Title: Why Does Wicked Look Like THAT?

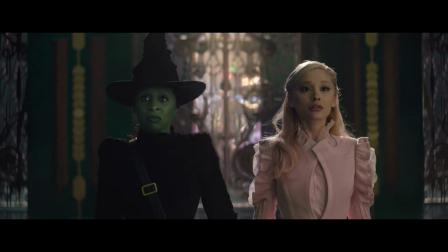(0:00)
Wicked has a visual problem, but it's not what you think.
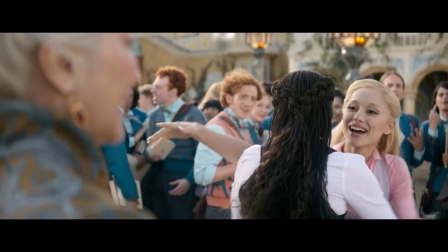(0:04)
If you've been following the online conversations, you'll know many are pointing to the desaturation, but that's not right.
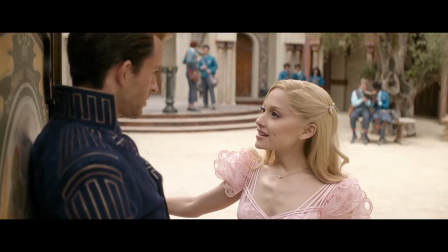(0:12)
The movie does have a colorful palette, so why does something feel so off?
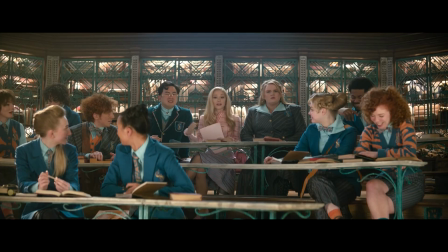(0:17)
While most discussions stop at desaturated, I argue that there's a deeper, more complex issue here at play.
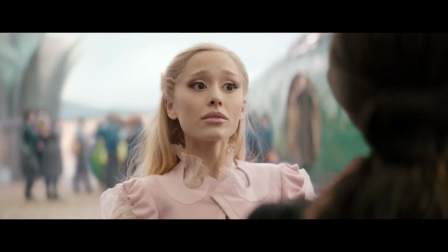(0:25)
It's not one problem, but a combination of visual factors,
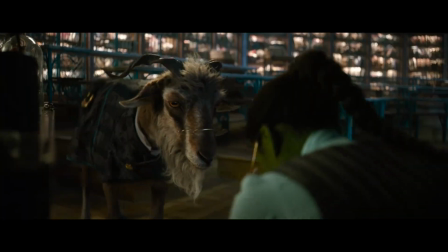(0:29)
each amplifying the other and resulting in what I consider a visual disaster.
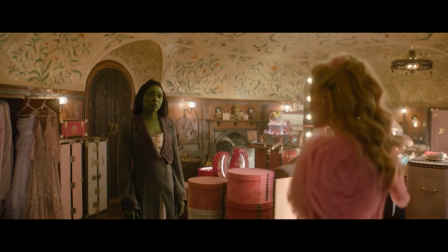(0:35)
But all of these factors eventually affect one of the most important assets of visual storytelling, and that's the color palette.
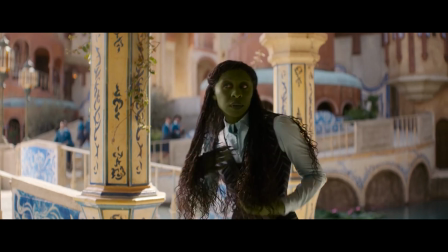(0:44)
There are a few things that makes a difference between a thought about color palette and a messy one.
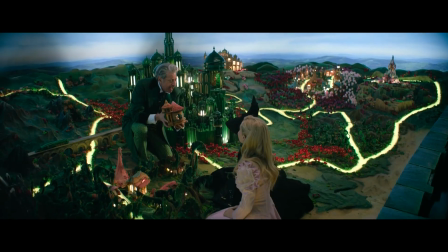(0:50)
Because movies have various scenes, unlike paintings or even photos, they can have more than one palette,
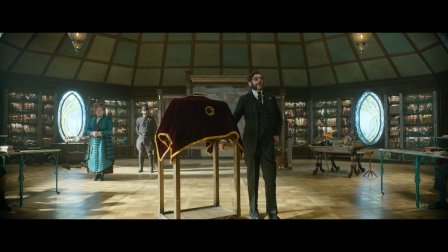(0:58)
but they all have to be connected to each other in a meaningful way to create the grand palette of the movie.
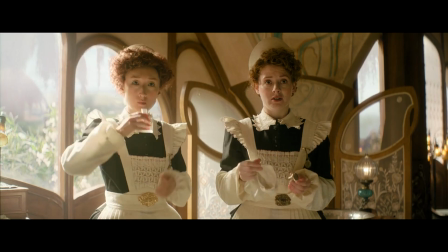(1:06)
This is Wicked's palette, and as you can see, it's very messy.
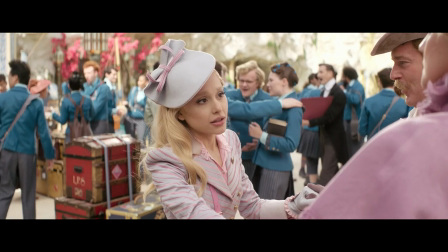(1:11)
There are several reasons why the palette doesn't work, and it starts with the rule of contrast and affinity.
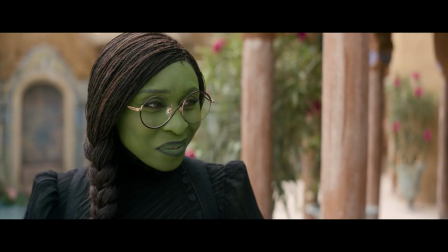(1:18)
This rule makes every decision more precise and better suiting for the visuals of a scene.
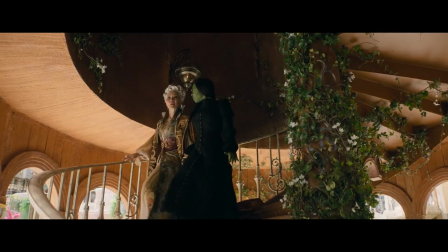(1:25)
If a scene needs tension, we create contrast. If it's a calmer one, we create it with more affinity.
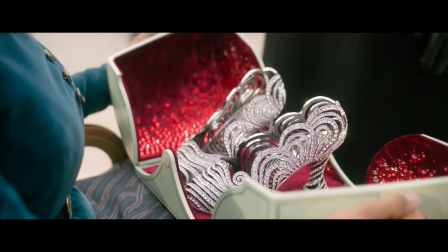(1:32)
Color contrast can be created in 3 different ways.
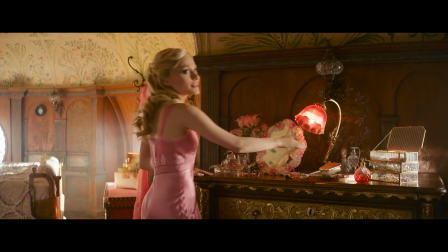(1:36)
First, by brightness of a color, second, by the intensity of a color, and third, by putting different colors together.
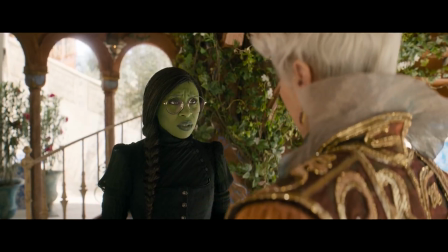(1:44)
For brightness, putting different shades of one or different colors together creates the desired contrast.
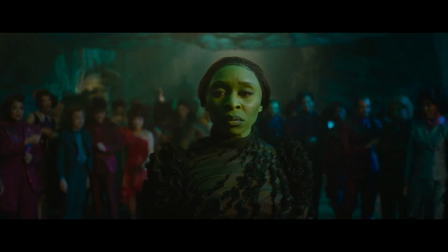(1:52)
On the other hand, if we put the same shades of different colors, we create a more harmonious look.
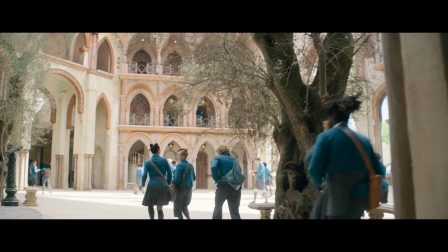(1:59)
Same thing goes with putting colors in 2 sections of cool tones and warm tones.
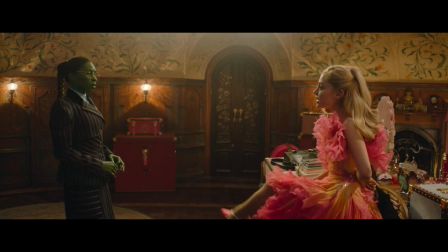(2:05)
Choosing only warm or cool tones creates more affinity than putting colors of each group in front of each other.
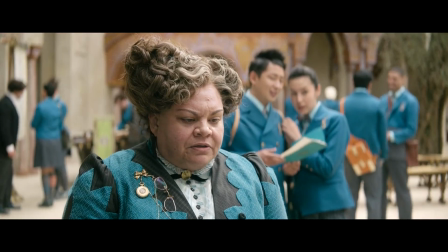(2:13)
Through this principle, the director tells their story with the visual elements.
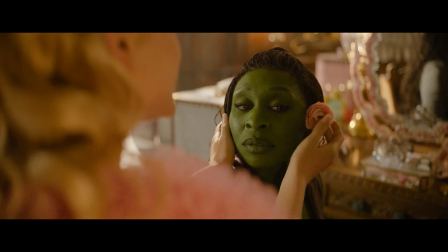(2:18)
Now let's go back to Wicked.
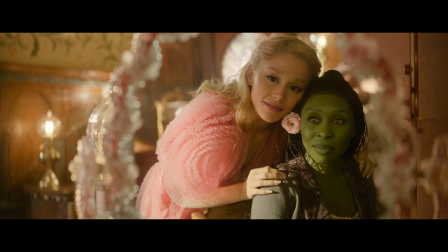(2:20)
The primary colors in the palette of Wicked are green and pink, which are complementary of each other.
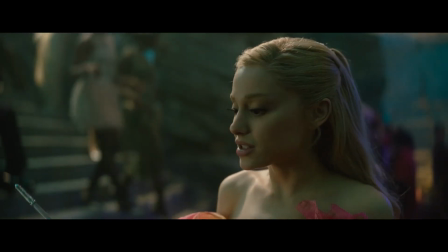(2:27)
This has a very deep storytelling device within it about the contrast of the 2 characters.
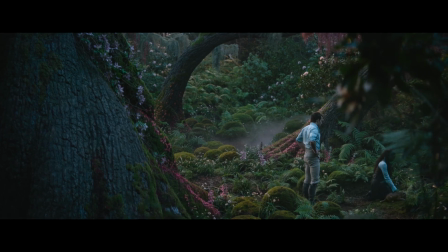(2:34)
But the movie ignores green until the 3rd act in the Emerald City.
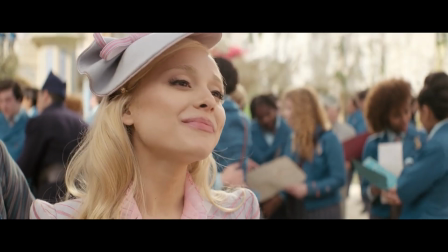(2:40)
So the contrast between Elphaba and Glinda isn't shown through any visual cues.
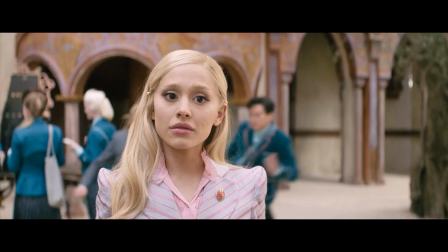(2:46)
The dominant colors of the movie itself become mostly yellows, blues, and pinks.
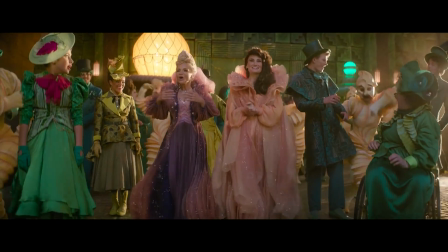(2:52)
It's this dominance that creates the first problem.
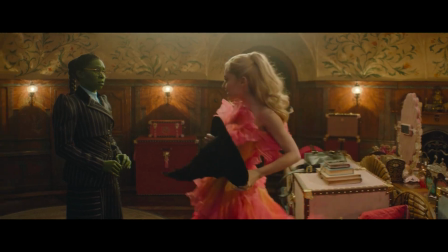(2:56)
Most of the sets are colored in either yellow or brown, while all the students wear blue.
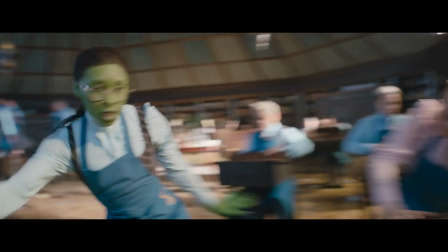(3:02)
This makes a messy palette with colors that don't exactly complement each other,
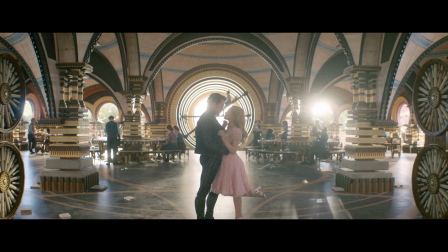(3:07)
especially if the 2 characters are dressed in warm colors with light tones and the other in cool colors with light tones.
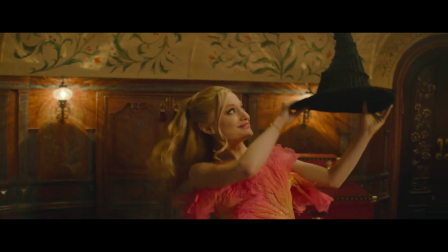(3:15)
Then the sets should be in more saturated colors or in darker tones.
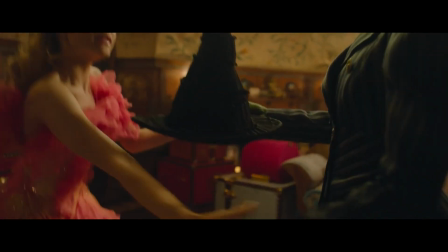(3:21)
Let's look at the scene where Glinda gives Elphaba the famous hat in the room.
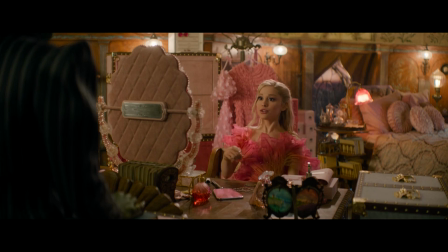(3:27)
The colors in this shot are mostly warm tones except for Elphaba's skin.
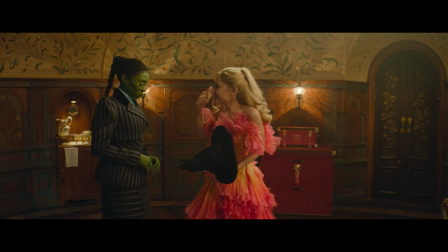(3:32)
And since Glinda's palette consists of pink and yellow, she's practically a part of the set.
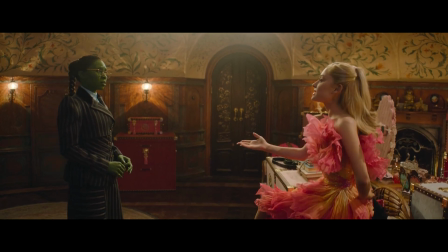(3:40)
So not only her pink dress doesn't pop out, the scene also lacks the needed contrast to show off the beautiful dress.
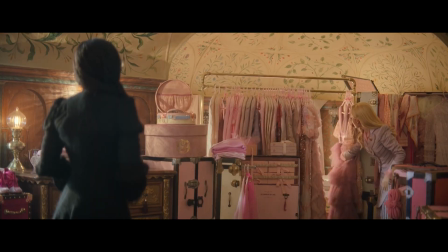(3:49)
So most of the scenes just blend Glinda into the sets,
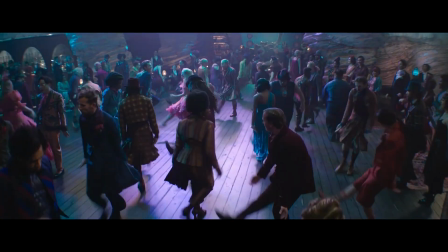(3:53)
although she's dressing in a different color from the others in school who are dressed in blue.
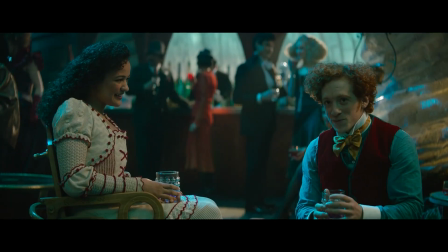(4:00)
Another example is at the Ozdust ballroom, which the same thing happens with the extras who are dancing.